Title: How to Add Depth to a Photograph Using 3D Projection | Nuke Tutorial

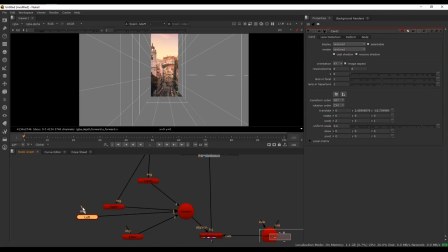And I'm just plugging these in now.
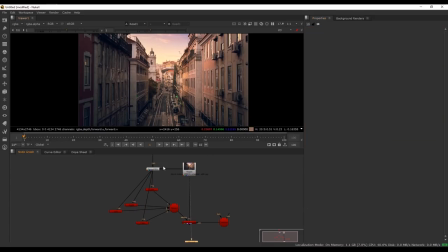So now you're going to see the same image as the original photo, and that's just because it's projecting straight on from your camera. But once you start animating this camera, then you'll see some actual depth going on here.
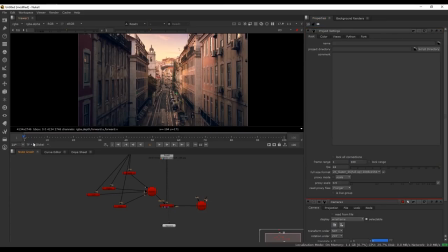So from the first frame, just make a keyframe in the camera, and I'll just set the global frame range to 1 till 150, so that we have some range to go on.
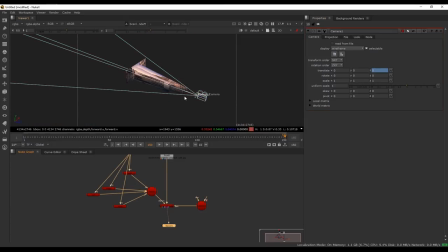So on 150, I'm gonna just move the camera ahead a little bit, like that. And this looks a little bit confusing, so you can just turn this off here in the settings for this projection camera.
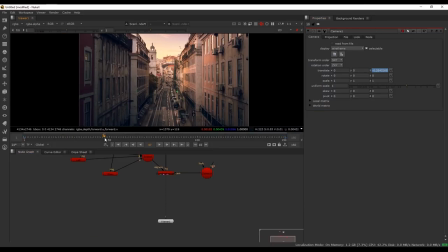So now, once you start playing this off, you're going to see some actual depth going on here.
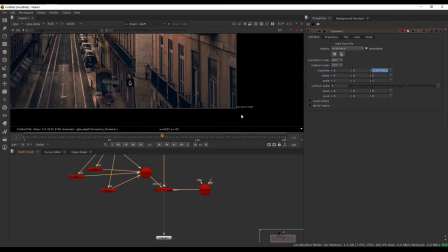But right now, it's rendering the full 4K resolution of this photo, so let's just change the project settings back to full
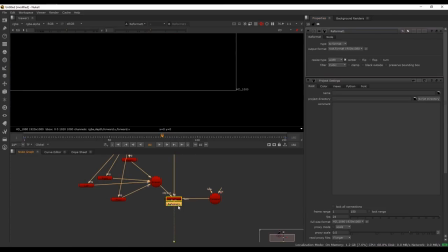HD here and add a reformat node after this scanline render here.
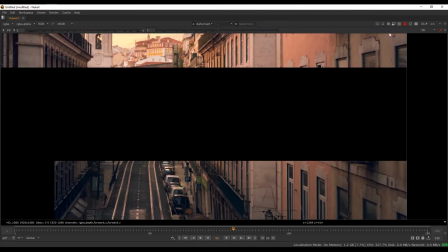So it's going to render a little bit quicker. And let's do a proxy for this.
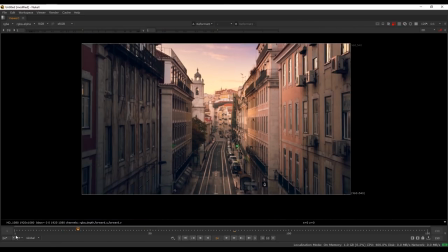So now you can start to see some of that depth that we're looking for.
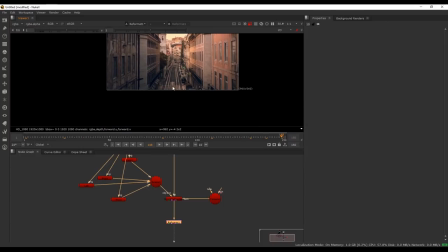This is exactly what we want, so let's just start to see what we can do to improve the look of this.
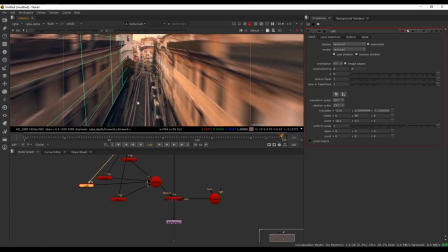Some of this tower here is a little bit stretched, so you can just move this plane a little bit out of
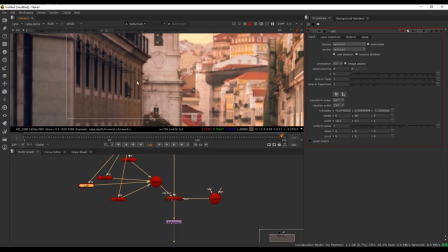the way, because the end of the street is the end of this depth part is basically on this building here.
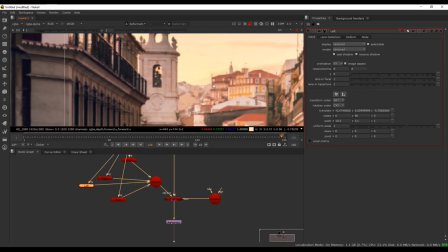After this is just 2D. We don't need any depth back here.
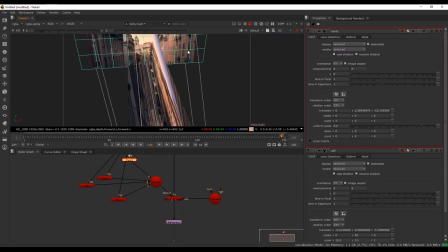So just move the card a little over so that the tower ends up on the end frame here. And you can do this with this as well a little bit just to move it over like that.
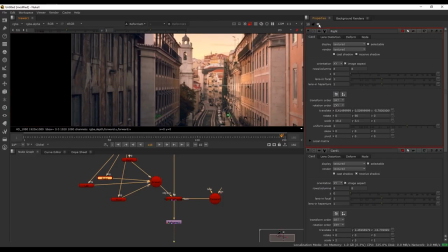So now you get a little bit more accurate result.
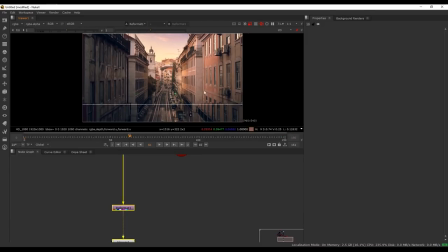Alright, so we have our very basic 3D scene here with some camera movement.
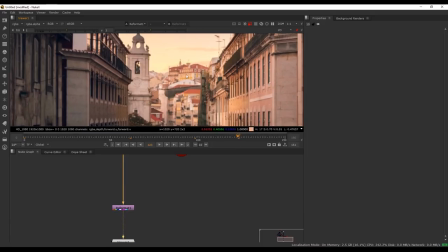Now we can start adding some stock footage.
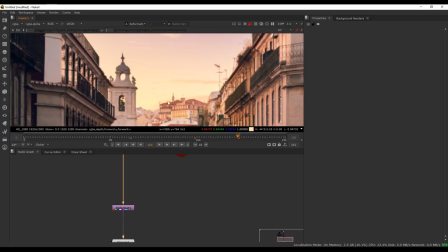So I want to add a smoky plume coming out from this building so that we have a focal point in this street.
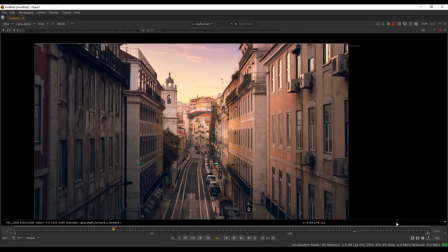So the camera is sort of moving towards something, which will make the shot more interesting.
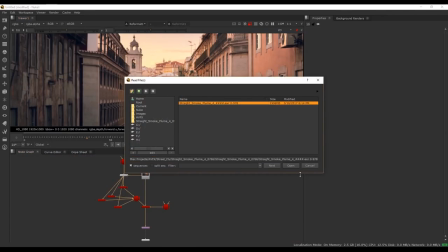So let's just bring in our footage. It's an EXR sequence.
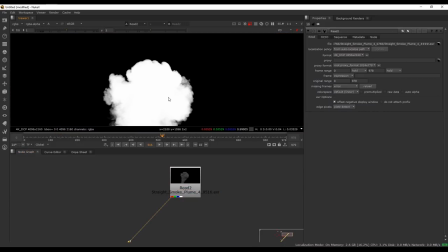It has an alpha channel, which makes things a lot easier for us to work with.
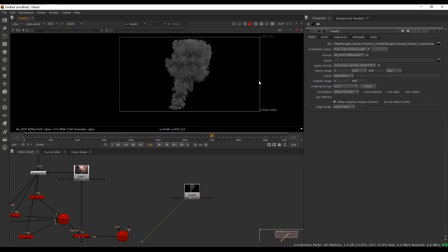We also want it to be nice and settled, so we'll start at frame 700. So in order to offset that, I'm going to use a time warp node. And we also want the time warp node to slow it down a little bit,
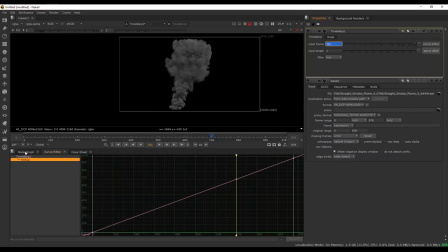since this smoke is going to be in a far distant when it's not going to be moving as fast as this shot here. So I'm going to make a keyframe here at 700, and I'm going to move this over to the front, the start of the clip.
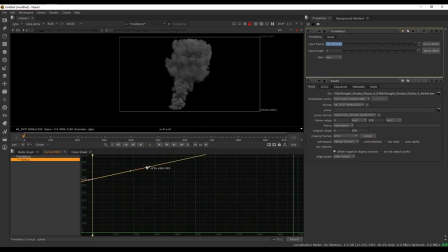And then I'm going to move this down a little bit so that we are slowing it down slightly. And you're going to see that it's starting to split up frames here. It's interpolating between the frames.
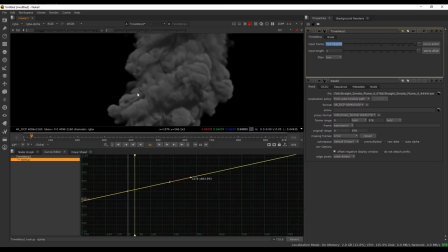That's not a problem here because it's sort of just selling the smoky effect even more.
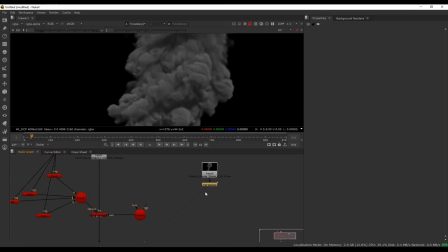So once that's set up here, we can start plugging it into our 3D scene. But we kind of want to have the smoke separate from the main 3D scene we have here.
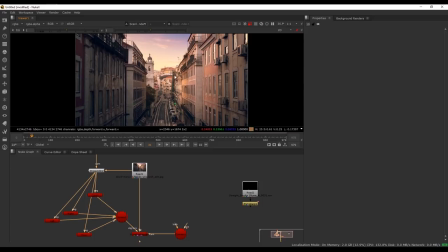And that's just because we want to be able to color correct and add effects to it, whatever. We want to have more control over it when we composite it. So I'm going to have another scanline render. I'm going to have another scene and a card to put this on.